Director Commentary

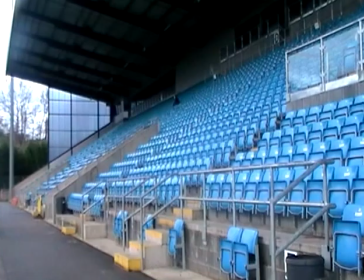4s
This is the establishing shot for our first advert, and it sets the scene rather well. Conventions from today's football giants establish that it has to be recognised as a football advert from the word go. We have emulated this through the use of the Shea Stadium stand in the background.
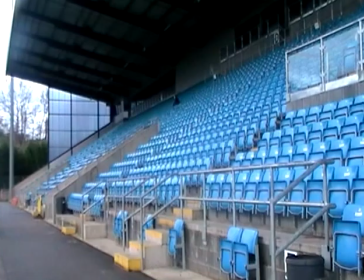19s
Our establishing shot breaks the viewer in nicely without throwing the spectator in at the deep end. The FIFA 12 advert strays away from a conventional style normally used for focusing on the aspects of football, whereas our advert focuses purely on the beautiful game.
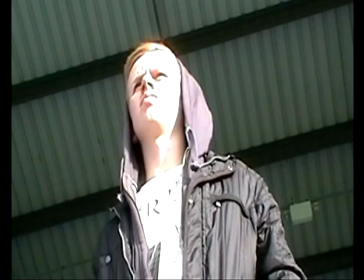38s
This is our second shot, and it establishes the male lead, and it shows we've tried to create an atmosphere that anybody can make it big in the football world. The use of a male is for the audience to identify with him as opposed to a female, as normally it is males who are the footballers who enjoy playing.
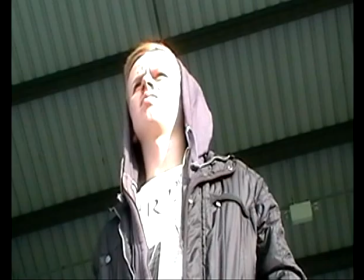54s
This shot shows the male lead dreaming about one day becoming a professional footballer. The inclusion of the flash after this reinforces his passion and desire to get into the game. We are breaking conventions here because we do not have access to the sort of stars that other blockbuster games do, like Pro Evolution and FIFA 12.
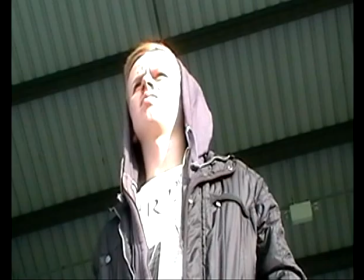74s
And this helps them to promote their game and in the target market. However, as you don't have the access or funds to attract these stars, we've had to build one up from scratch in the form of our male lead. And the target market will be able to identify with this man, and it motivates potential buyers that it could be them.
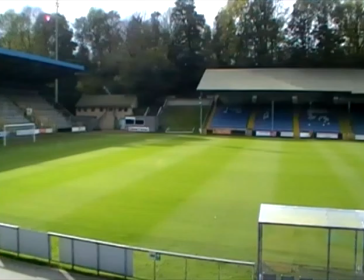96s
This is our third shot. The pan shot fully establishes the scene, and it is a POV shot of the male lead. Despite it being obvious that this inclusion of a football pitch within the advert follows the conventions as it is a staple of the sport.
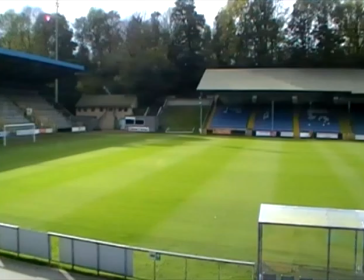110s
In our original storyboard, we wanted the pan to dissolve into some actual gameplay of a similar angle panning across the pitch. This was going to show a player scoring a goal. We really wanted to include this as it would follow the particular conventions as well as promoting the actual product.
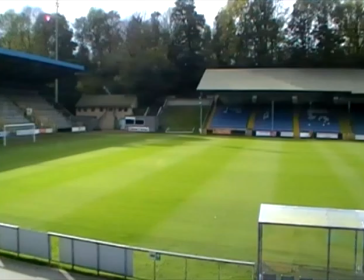125s
Unfortunately, the ICT system within the school is not up to scratch and could not handle the gameplay file, meaning it was impossible to insert.
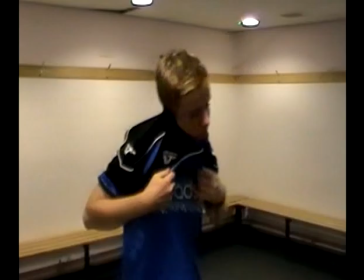134s
This fourth shot is a pinnacle shot within our advert. The mise-en-scène has been taken into account greatly with the changing rooms and kits. This follows conventions within other adverts. The stadiums and kits are shown the full way through to put across to the viewer that they can make it with their team.
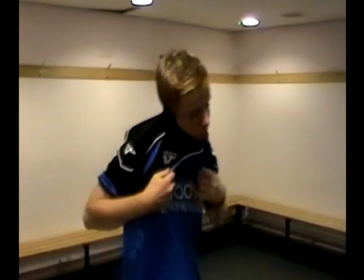151s
This shot also shows the progression of one's dreams and that they can become a reality, and follows the narrative of them dreaming earlier on. In addition to this, it is very similar to a shot from FIFA 12, and this allows the advert to flow and picks up the pace as it builds towards the climax.
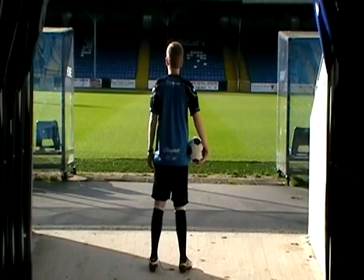170s
The next shot in our advert, which is the climax of the first one, brings together all the conventions we've used before. The use of costume and the football framed against the football tunnel has become an iconic shot in our advert, and the one people are most likely to remember. It also goes full circle with narrative, as he has achieved what he dreamt about previously.
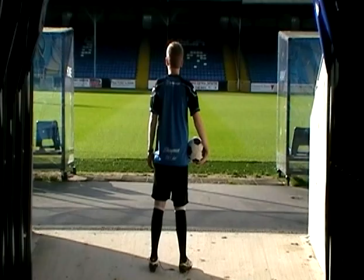191s
Also, as shown by the shadow, he is in the transition from the darkness of being unknown to becoming a star in the football world.
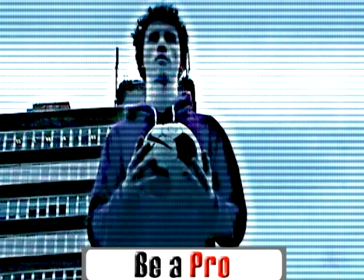200s
So, this is the first shot of our second advert. The first shot of our second advert, we needed to establish that it wasn't edited in a lot of terms of style. The effect we were going for was a more animated look compared to the previous advert. This is to make up for the lack of gameplay we were unable to use.
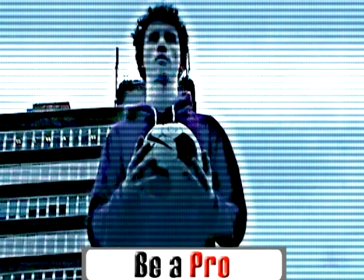215s
This breaks conventions as we are not actually using any gameplay, but we are just using an effect. Also, to establish this is an advertisement, there is a banner to make it clear. It has also introduced us to the lead, who is once again male, so we did not alienate the target market.
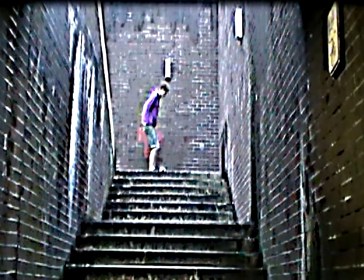233s
This long shot is used to establish the scene, and the use of mise-en-scène is very similar to that of the FIFA 12 advert, with the use of dilapidated settings. This enhances the emotional response created in the spectator as it is in an urban setting.